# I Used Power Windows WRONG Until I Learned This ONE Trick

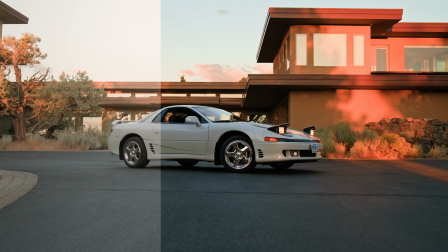If your car footage still looks flat after grading, the issue is usually not the grade itself.
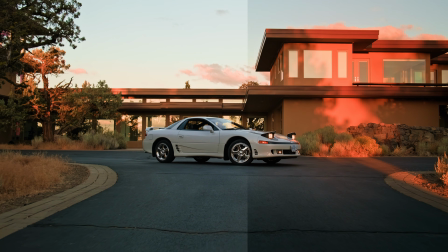It's that the car and everything around it is sitting at the same exposure level. Power windows fix that, and in this video, I'm going to show you exactly how I use them. Power windows are part of the secondary grade, which means that the primary grade needs to be dialed in first before you start making additional adjustments. So before I touch a single window, I'm getting exposure, contrast, and white balance where I want them on the color page. Once that foundation feels solid, everything else builds on top of it. If you want this exact power grade so you can follow along with the same node structure you're about to see, download it free.
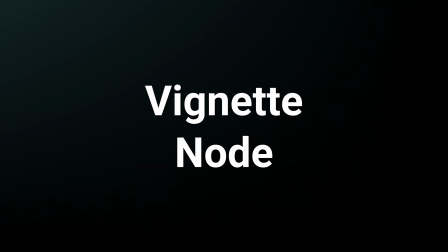Link is in the description. Okay, so the primary grade is done, and I'm moving into the secondary nodes.
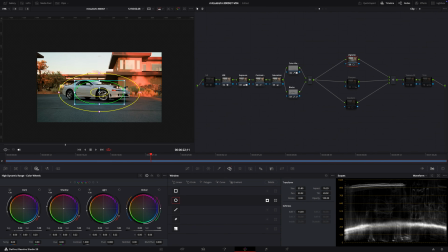And this is where separation happens. As you can see in the node tree, I've got 3 nodes running in parallel here: a vignette, a sharpen, and a gradient. In Resolve, parallel nodes process independently from each other. They're all reading from the same source image rather than passing the result from one node into the next.
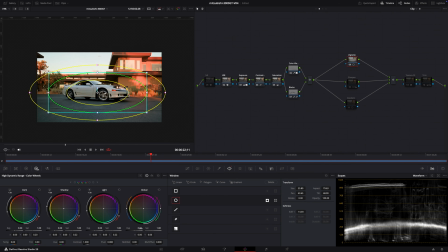That's what makes them ideal for power windows. Each adjustment stays isolated, so the vignette isn't affecting what the sharpen node sees, and the gradient isn't stacking on top of either of them. You get clean, separate control over each part of the frame, without the adjustments bleeding into each other.
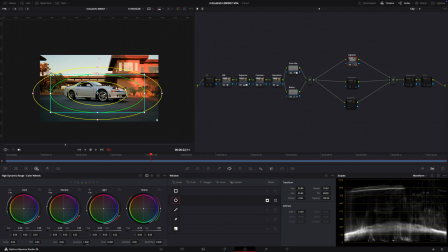They're what gives the car that extra separation from everything around it. The first node that I'm going to start off with is the vignette node. What this is doing is pulling the edges of the frame down slightly. This is not a heavy cinema vignette, just enough to keep the eye from drifting to the corners.
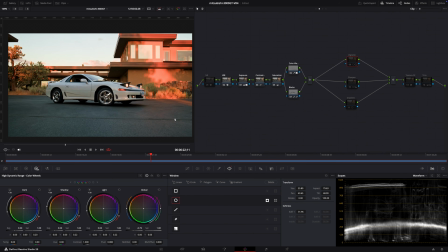I invert the window so I'm working on everything outside the car.
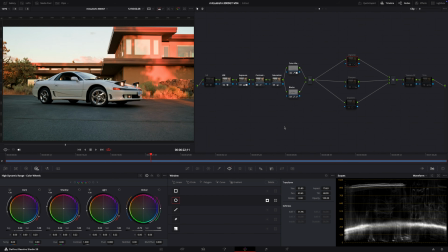Then I'll use the HDR global wheel to bring the background down with a subtle small adjustment.
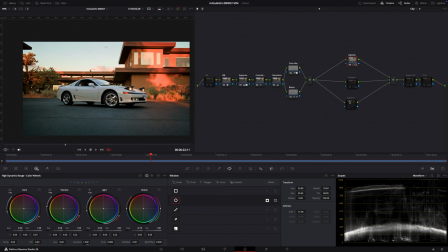I'm not trying to make a dramatic change here, just creating a little distance between the car and the frame around it. Now, the instinct for most people is to brighten the car inside the window instead. That's usually where things start to look off, because it gets pushed too far and the car starts glowing instead of separating.
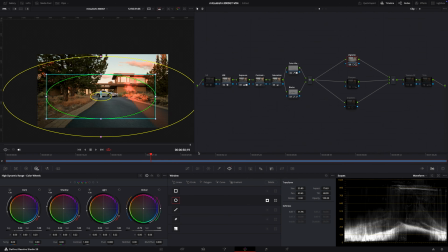Bringing the outside down is a more controlled way to get the same result. Now I'll increase the softness on the window.
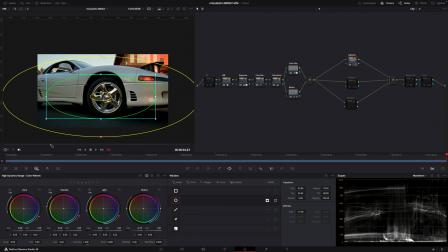I usually make it a little bit bigger than I need, then feather it enough that the edge disappears.
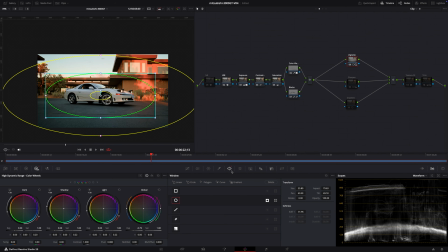You don't want people noticing where the mask ends. The separation should feel like light, not like a selection. Depending on the shot, I'll also look at highlights outside the car. If there's a bright sky or a reflection pulling attention, I'll bring those down separately.
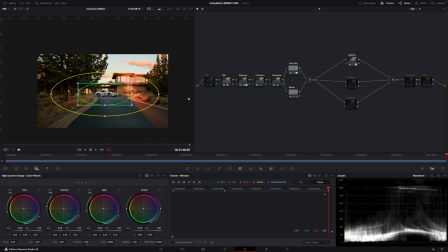Sometimes I'll pull a little saturation out of the background too. The question I'm asking the whole time is, what in the frame is competing with the car? Wherever the eye goes before it goes to the car, that's what I'm managing. Now I'll track the mask.
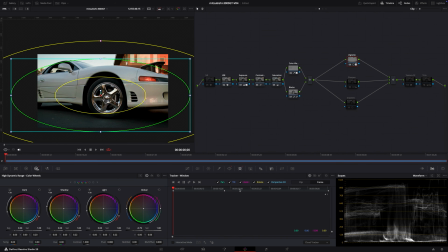I'm working in the frame setting on the tracking window, not clip. Clip applies the track across the entire clip automatically. Frame gives you more control. I'll set a keyframe in the middle of the shot first, then go to the end of the clip, set another keyframe,
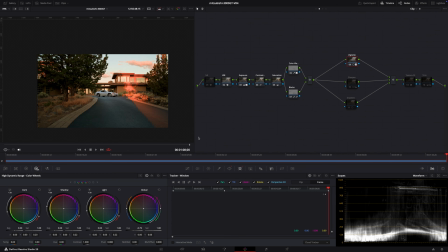and reposition and resize the window to match where the car sits in the frame at that point. And here's something worth mentioning. You don't want this to be perfect. If the mask tracks too precisely, it starts to draw attention to itself.
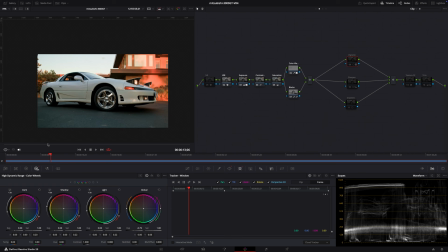So a little drift, that's actually what makes it feel natural.
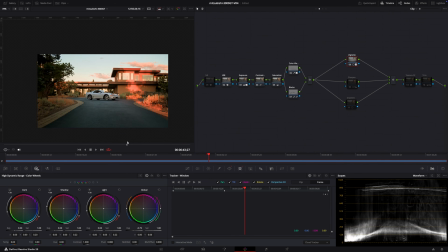The goal is for the separation to look like it came from the light, not from a mask someone drew around the car.
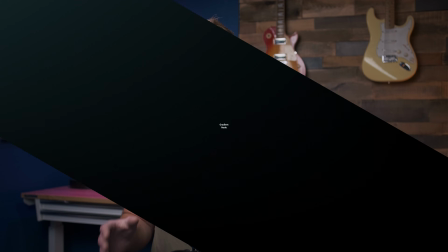Next is the gradient node. This is handling the foreground.
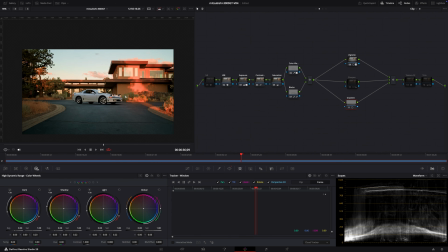Most of the time, the road or asphalt is pulling more attention than it should, so I'm going to darken it slightly, and sometimes I'll pull a little saturation out of it.
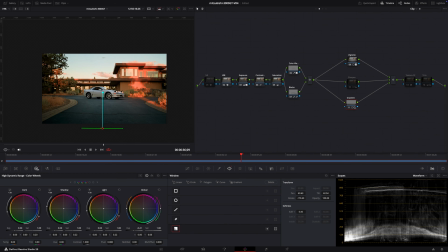It's the same idea as the vignette. Anything below the car that's competing with it gets pushed back. If the top of the frame is too bright, I'll add a gradient above the car as well, and that keeps the eye where it needs to be. Then I'll track it in the same way, keyframe at the end, reposition and resize to match the shot. And the same principle applies. A little imperfection in the track is what keeps it looking natural.
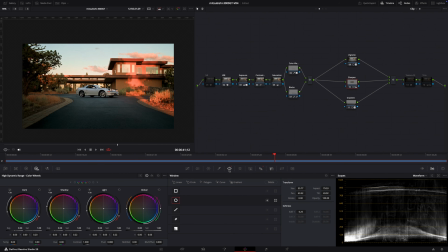Last is the sharpen node. This is a window sitting directly on the car.